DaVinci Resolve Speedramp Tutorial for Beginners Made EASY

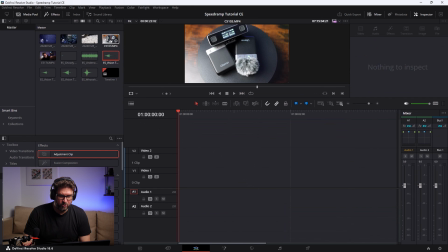499s
For my next example, I have prepared a product video of my Ulanzi U-Mic.
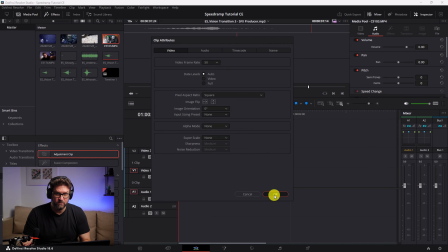505s
Let's see, the clip attributes are on 50, means I can also slow it down a little bit and fasten it up then.
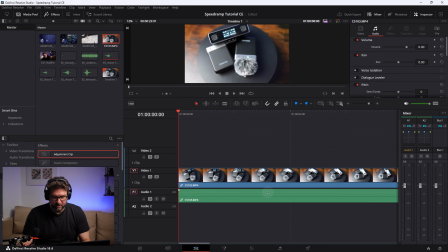511s
So let me see how we can create a speed ramp out of this footage. And let's check it out.
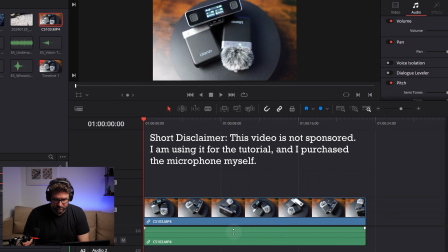518s
In my case, I don't think I need any sound from the original video, so I reduce my sound level to 0.
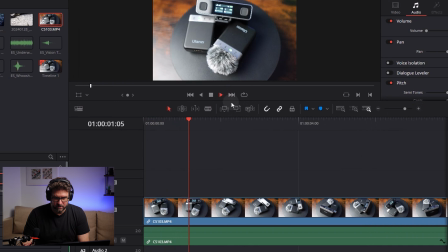525s
And let's see how it looks like in speed.
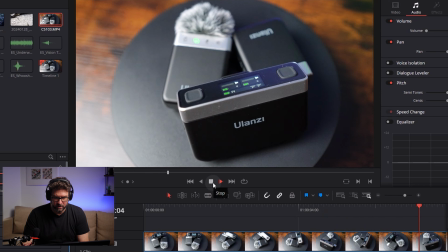531s
Okay, the focus shifts from one item to another.
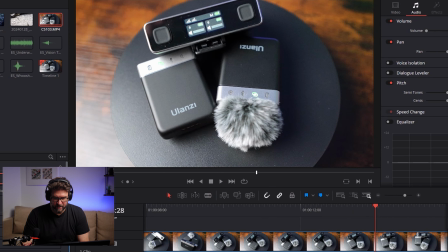538s
I think we can use this exactly to add also a dramatic product presentation effect to it. For that, we will start here at the beginning.
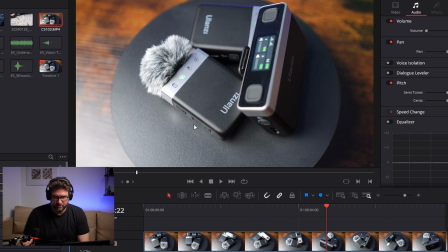551s
And here you can see the brand name is Sharp. So we go again on the clip,
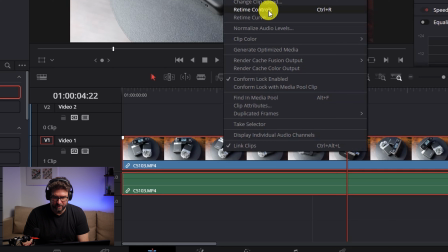559s
right click, we go to retime controls, the first step.
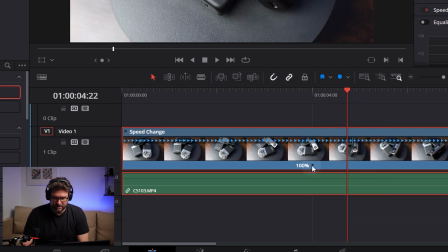565s
So for my video here, I will set here, I click on the right side on my percentage value, then I go to add speed point, because I really want to speed the first part up.
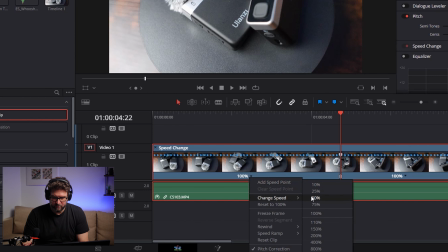583s
So I set them to 800%. So you can go again to this percentage value, you can go to change speed and click on 800%.
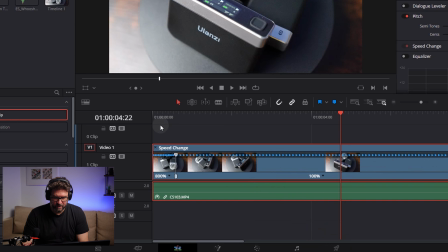593s
This means that the beginning will be very fast.
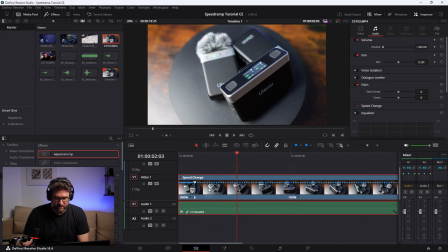598s
This is a little bit jerky because it's just a preview, but in the end, I just want to highlight this scene. Okay, maybe one more thing I want to mention here. When you add the speed point, you have two more slider options.
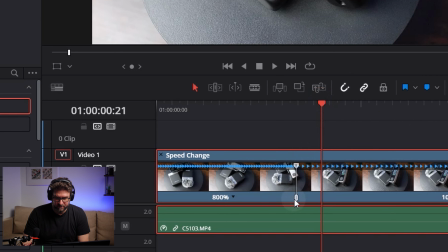615s
You have the ones on the top and ones of the bottom of this new line where you set the speed point. When you move the upper one, you can move it to, for example, in our case, to the left side, and then you can see it automatically
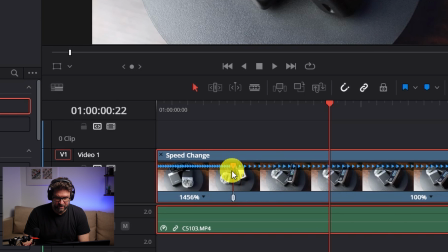633s
adds more percentage, so it makes the video before that line even faster. So we can go with, I don't know, 1200%. I keep it like this, and the second one, the one below, when you move them to the side,
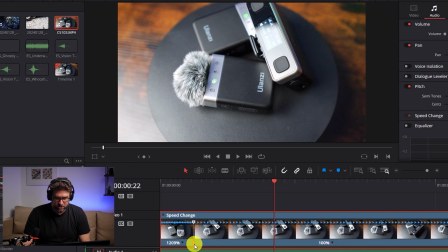650s
you just check the scene of the video where you want to stop.
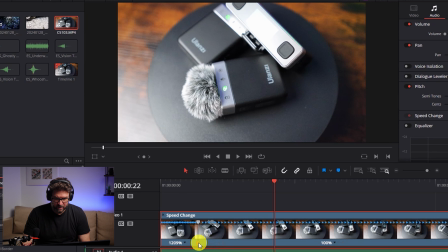656s
So this means, let me see, so here it turns around in the picture and here it
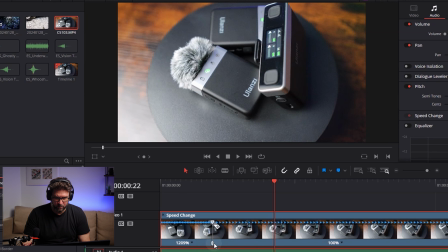664s
is perfectly readable and it is in focus, the wireless microphone here in the foreground. Maybe because we want to do a very smooth transition, I move this part a little bit back.
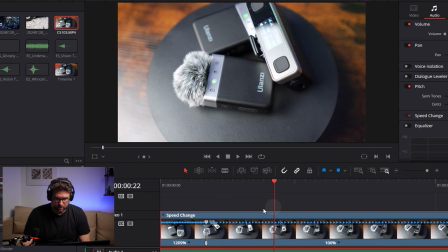677s
Yeah, I think this works fine. So this is very fast. And then I want to slow it down for exactly this part.
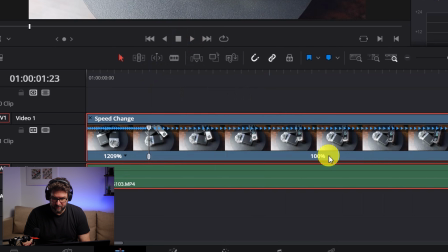687s
Okay, I set here my next speed point and I want to reduce the speed of this part to 75%.
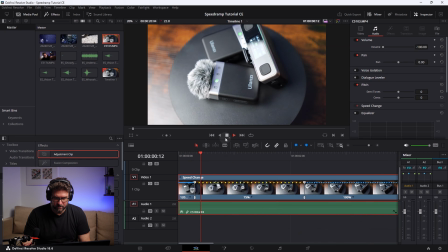700s
All right, then let's see how this looks like. I go here, then it's, and then it's faster again.
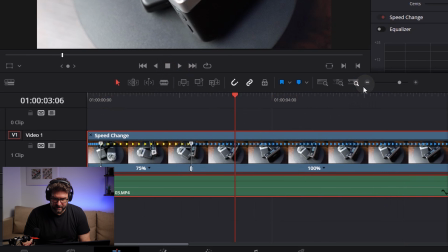707s
But again, I will set here a speed point. And this one should be also very fast, change speed to 400%.
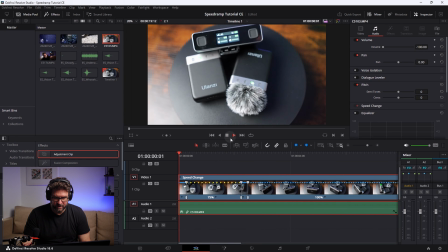717s
And this speed ramp looks like this. So it starts here very fast and it goes smoothly in slow motion.
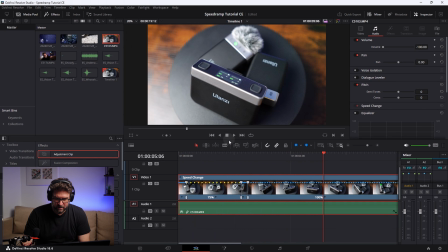724s
Then it speeds up again. Then it is smooth again, showing this part.
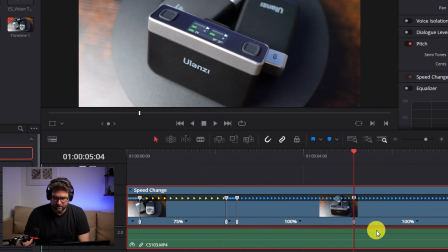730s
And then here we add another speed point and also
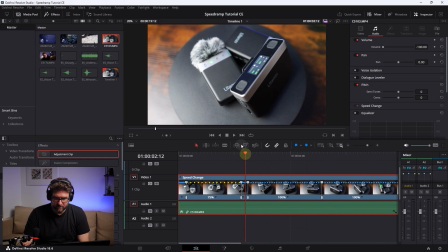740s
this part.